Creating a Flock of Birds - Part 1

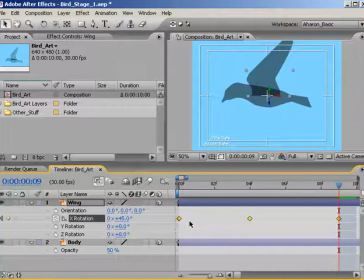[4:12]
Click on the word X rotation in the timeline which selects all of our X rotation keyframes and then right click on any one of the keyframes and then from the popup choose keyframe assistant easy ease. This will cause the wing motion to ease in and out of the most extreme parts of the motion as they would do in real life.
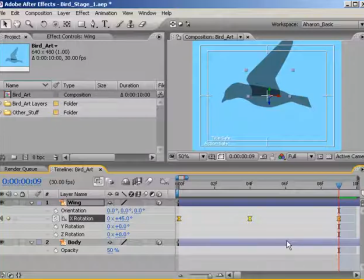[4:32]
Okay, so we've just created one wing flap cycle that we will repeat over and over. For that to happen, we have to create an expression that will loop the animation cycle. To do that, Alt-click, or if you're on a Macintosh,
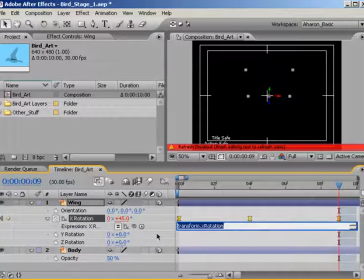[4:45]
Option-click on the X-Rotation stopwatch, which adds an expression to our X-Rotation property. The expression currently says transform.xrotation, or it might say something different depending on which version of After Effects you're using. But either way, whatever's written there basically means xRotation equals xRotation.
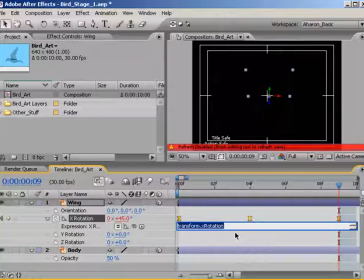[5:04]
Or rather, do whatever the xRotation keyframes say to do. Basically, this is an empty expression.
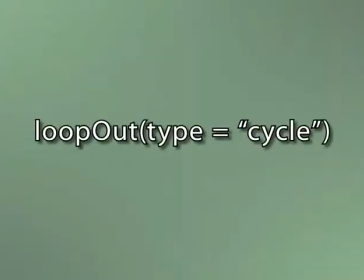[5:10]
We need to replace that expression with the expression that you're seeing here on your screen. LoopOutTypeCycle. Which means, after the last keyframe, loop all keyframes using the looping method called Cycle. Which cycles the animation over and over again. There are actually several looping methods, but I'm not getting into them here.
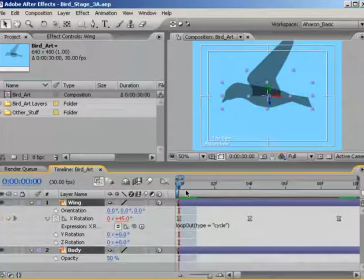[5:30]
I want to point out that this composition is about 30 seconds long. Our final shot is going to be a lot shorter, but I'll need room to randomize things so that our flock aren't all doing the same thing. If you're not really sure what I'm talking about, don't worry, because it'll all make sense soon enough.
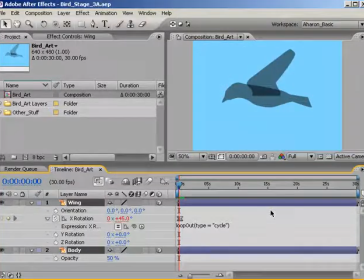[5:45]
Anyway, if we do a quick RAM preview, we can see that our bird's wing is flapping over and over again. Okay, let's add in another wing for the other side of the bird. Select the wing layer and choose Ctrl D or Command D if you're on a Macintosh, which duplicates the layer.
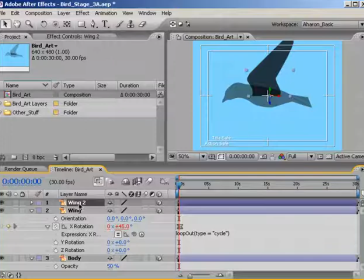[6:01]
I'm going to move the new layer to the bottom of the stack.
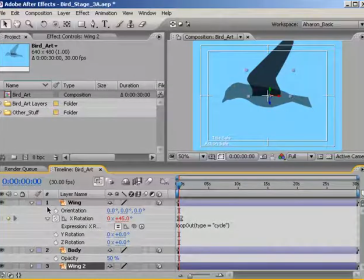[6:04]
This doesn't really make a difference in 3D space, but I want to keep things organized for my own purposes so I don't confuse the wings.
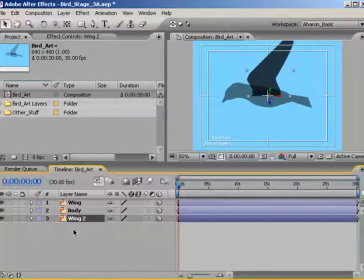[6:11]
We want the new wing to flap in the opposite direction that it's flapping right now. So, let's hit U to reveal all keyframes and then double-click on each of the keyframes and change them from positive values to negative values with the same number.
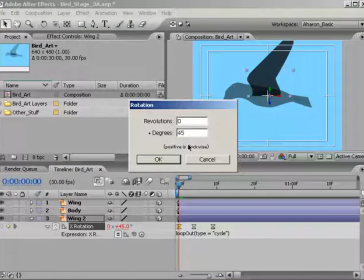[6:26]
So, the first keyframe will be set to negative 45 instead of 45. And the second one will be set to negative 135 instead of 135.
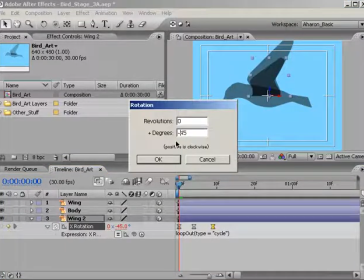[6:38]
And the last one will be set to negative 45 again. Okay, a quick RAM preview and our wings are flapping correctly.
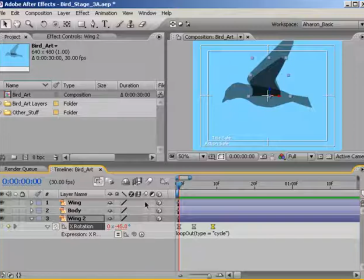[6:47]
Let's just add some motion blur to make it look a little more realistic. Turn it on for all layers and also make sure that it's on for the composition as well. Finally, let's set our opacity to 100% for all layers. Select all the layers and hit T to reveal the opacity.
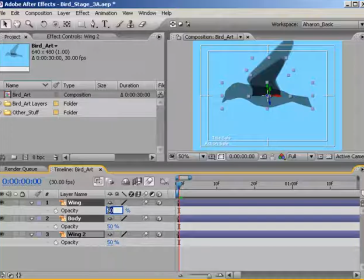[7:04]
Then set the opacity to 100% which, as before, changes all the layers to be completely opaque as well. Okay, a quick RAM preview, and it's doing what it should. At this point, if you were to take this bird composition and throw it on top of a picture, you might get something that looks okay, but probably not.
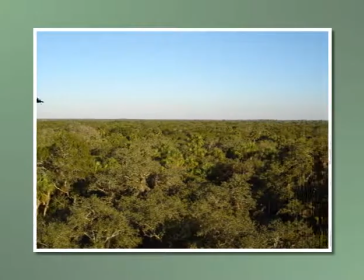[7:22]
To me, this looks a bit robotic and definitely fake. But don't worry, we're by no means done.
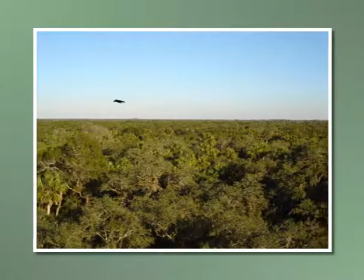[7:27]
In part two of this tutorial, we're going to make this look a lot more realistic using an effect or two, and an expression to give some life to our feathered friend here.
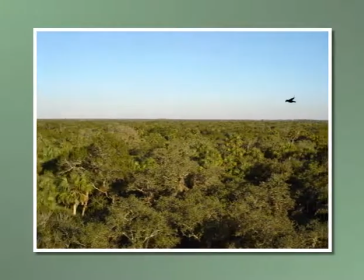[7:35]
Then we'll make him part of a flock. Hey, we don't want him to get lonely, right?
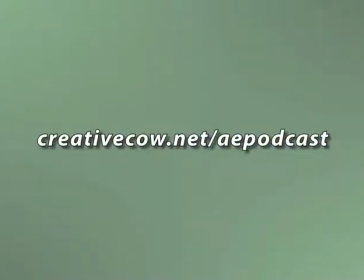[7:38]
Don't forget, you can get the files for this and other podcasts at www.creativecow.net forward slash aepodcast. Once again, this is Aron Rabinowitz for creativecow.net.